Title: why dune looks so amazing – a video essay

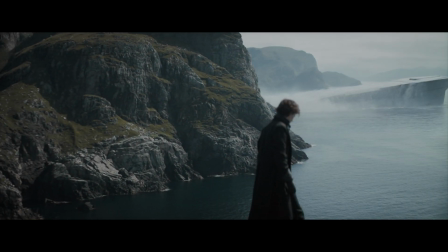0s
Visually, Dune is in a league of its own when it comes to sci-fi films.
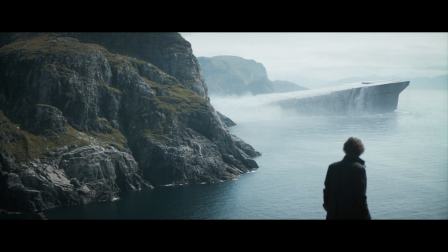3s
When I mention sci-fi, what probably comes to mind are things like lens flares, lasers, strongly lit interiors,
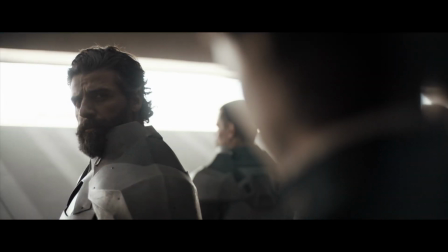9s
but what you're probably not thinking of is beautiful naturalistic cinematography, motivated realistic lighting, and photorealism outweighing the importance of the visual effects pieces.
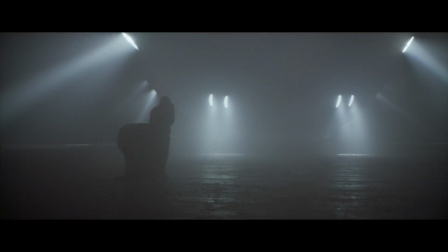22s
Striking a balance between realism and aesthetics is a major theme in the success of Dune's visual separation from most other sci-fi and epic movies.
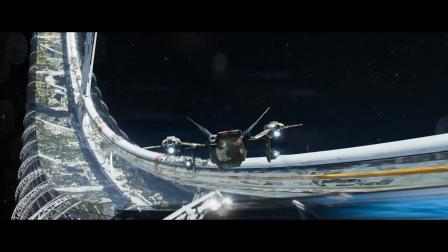29s
While films in the genre are really fun to watch and usually have some cool visual effects, in my opinion,
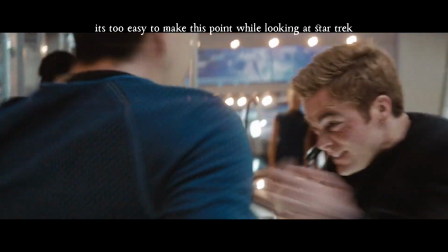34s
most of them tend to have this overproduced manufactured quality about them, visually at least, which makes Dune all the more refreshing.
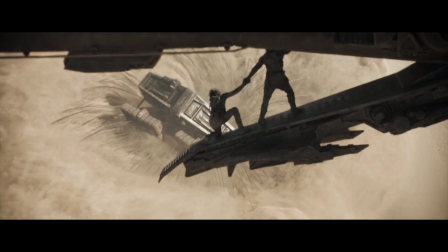40s
And that's not to say Dune doesn't have the big battles and the awesome visual effects set pieces. I mean, there's a giant sandworm and giant ships and space travel,
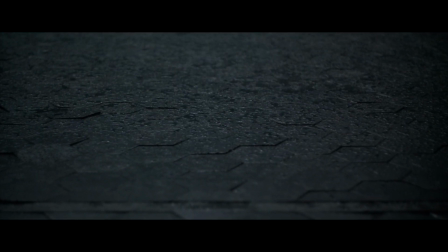47s
but being in the sci-fi genre and having amazing cinematography and direction don't need to be mutually exclusive, and director Denis Villeneuve is no novice at achieving that,
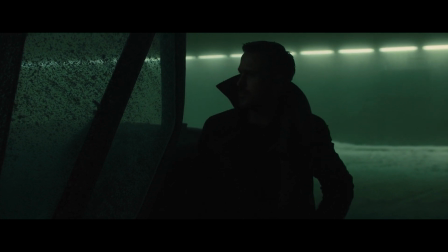55s
having also directed Arrival and Blade Runner 2049, two other sci-fi films which have high value placed on the quality of cinematography.
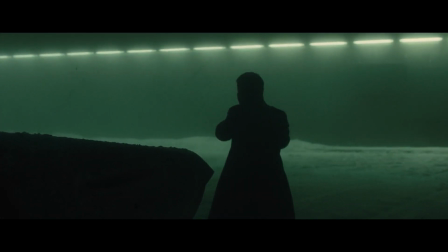62s
So what is it about Dune that helps it stand out so much in the sea of crisp, shiny sci-fi films?
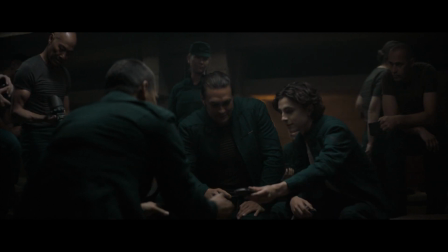67s
Well, for starters, it's the opposite of crisp and shiny. It's soft and hazy. Camera work, lighting, and visual effects all come together to give us something that feels real and immersive.
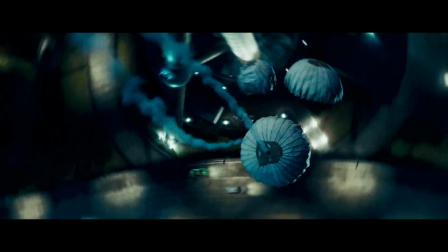76s
We don't have physics-defying cameras giving us impossible shots, we don't have scenes blasted with lights so that everything is always easy to see,
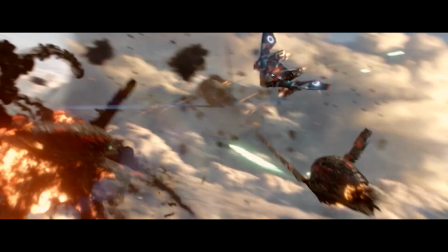83s
and we don't have visual effects taking precedence over the story beats and mood. And I'll clarify that point more in a sec. Touching on the camera work first, in an interview,
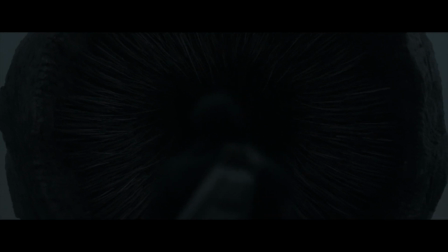91s
cinematographer Fraser said that their approach was very much to be with Paul, to be at his height,
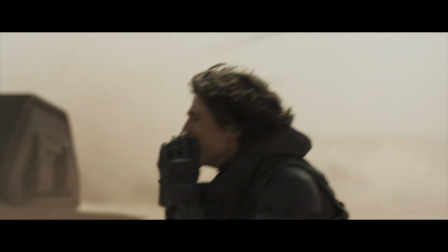95s
in his head, and to see the world through his eyes. And that alone grounds the film figuratively and literally.
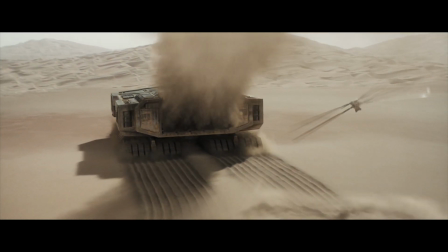100s
The only time we really get any sort of flying camera is when Paul is in an ornithopter himself, flying around.
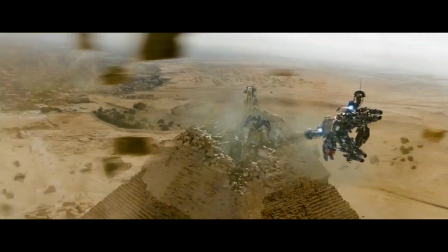105s
And like I said earlier, a lot of sci-fi and action films like to use sweeping huge camera moves to show just how cool something is, but because we know cameras don't really move that way in reality,
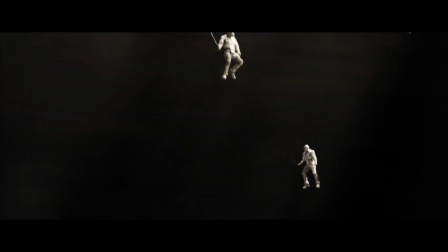113s
whether consciously or not, it makes the movie feel less authentic. By restraining the camera work to movements that a human could actually film,
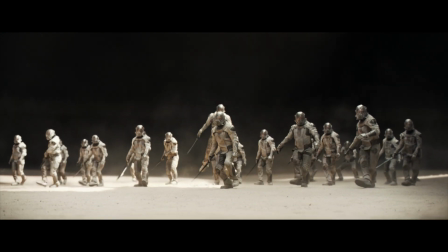120s
what we're seeing gains credibility even if we have to sacrifice an awesome looking shot, and Dune thankfully goes down that route.
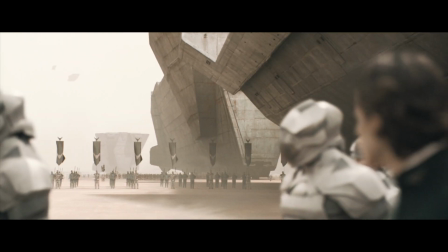126s
Another result of keeping the camera at Paul's height is really showing the sense of scale in the best possible way.
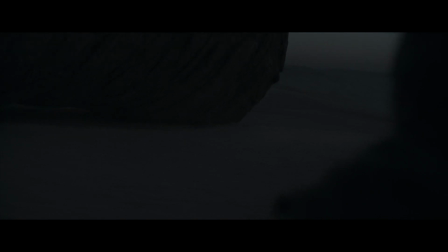131s
It's another thing Dune is really great at. Everything big actually feels big.
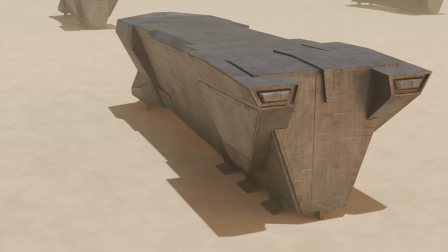136s
If we take a look at something like the Atreides ship, for example, from a flying camera's perspective, it's really hard to figure out scale. It can be huge or a toy for all we know. So one of the first techniques to illustrate scale properly is to give us scale reference. Things that we're familiar with like trees, cars, or best of all, other people. So if we go ahead and drop some people into the scene, we're beginning to move more towards illustrating the true scale.
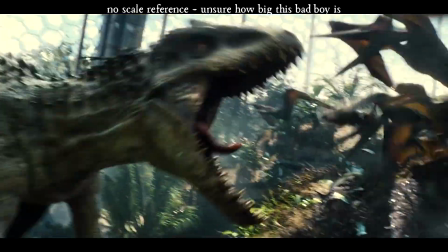155s
And this is actually where a lot of films tend to stop.
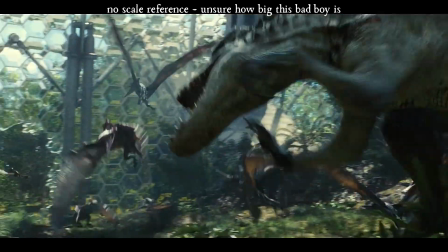157s
In an effort to clearly show the audience what the object or structure is, they want to try to keep it all in shot, which doesn't quite solidify just how massive it is.
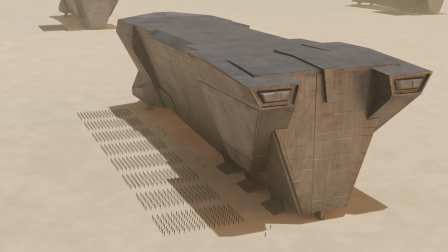165s
The next step, and the step that Dune often takes, is sacrificing a full, clear view of what we're looking at to drop the camera way lower and closer to the object.
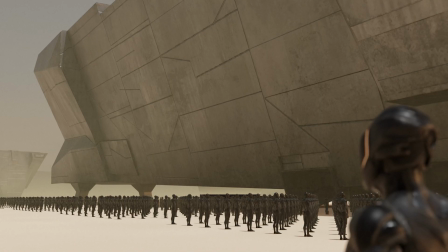172s
Now we don't just have tiny humans for scale somewhere in the shot, but we're right there at eye level seeing these massive structures up close, and oftentimes not even being able to see the whole thing in frame.
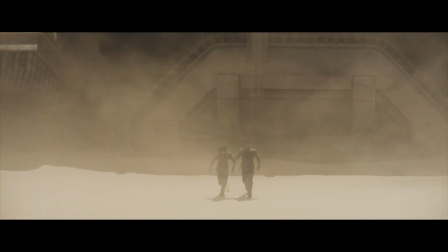181s
And we can only assume these ship models are highly detailed,
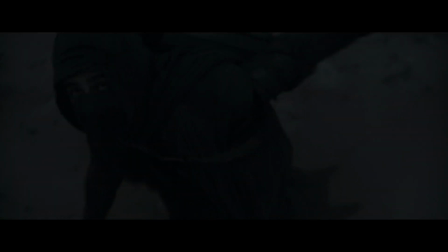184s
but them feeling massive while seeing less of them is more important than them being fully in view but not feeling as large.
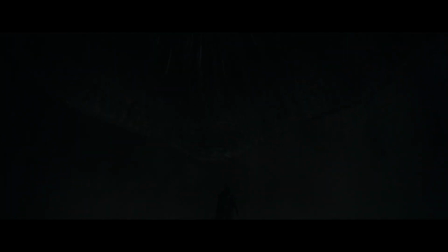191s
Which touches a bit on the topic of how in Dune, the visual effects take a backseat to mood and immersion, and that's amazing.
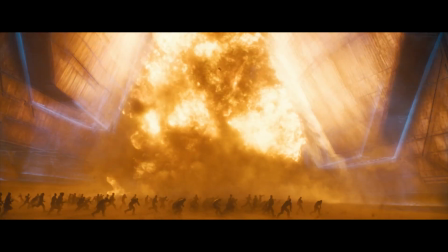197s
What I mean by that is just Denis has great visual effects studios working on the film, and there are tons of wow moments where the visual effects can shine, but when he needs to,
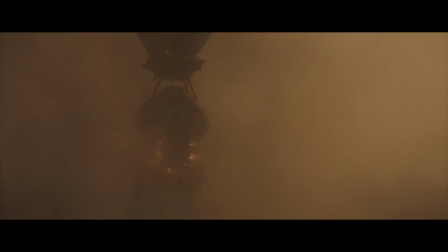205s
he's not afraid to sacrifice the clarity of shots for the sake of realism or mood. There's a lot of moments where heavy rain or sand obscures most of the CG,
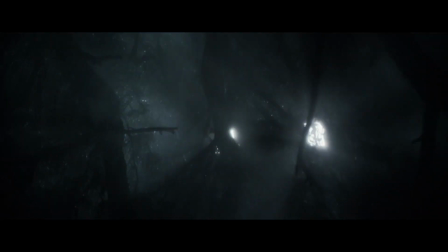213s
and having the confidence to not show off set pieces in favor of either crafting the mood he wants or emulating true photoreal footage is not something typical of the genre.
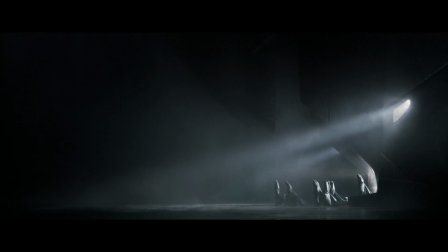220s
I mean, this whole scene where we meet the Bene Gesserit for the first time is really cool, super unsettling, can barely see a thing.
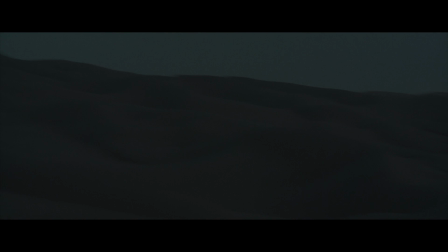227s
Possibly my favorite example though is at the end of the film. There's a scene where Paul and Jessica are running away from a giant sandworm, desperately trying to get to some rocks where the worm can't get to them. And I think this scene really drives home Denis' priorities with the visual effects.
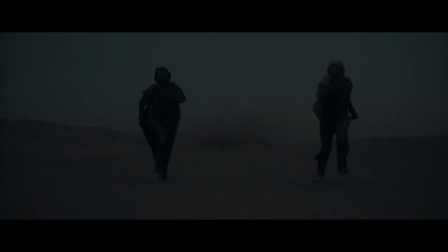241s
It would be so easy, and in fact expected, that when they're running away, the camera cuts to an overhead so that we can see this massive sandworm gaining on them.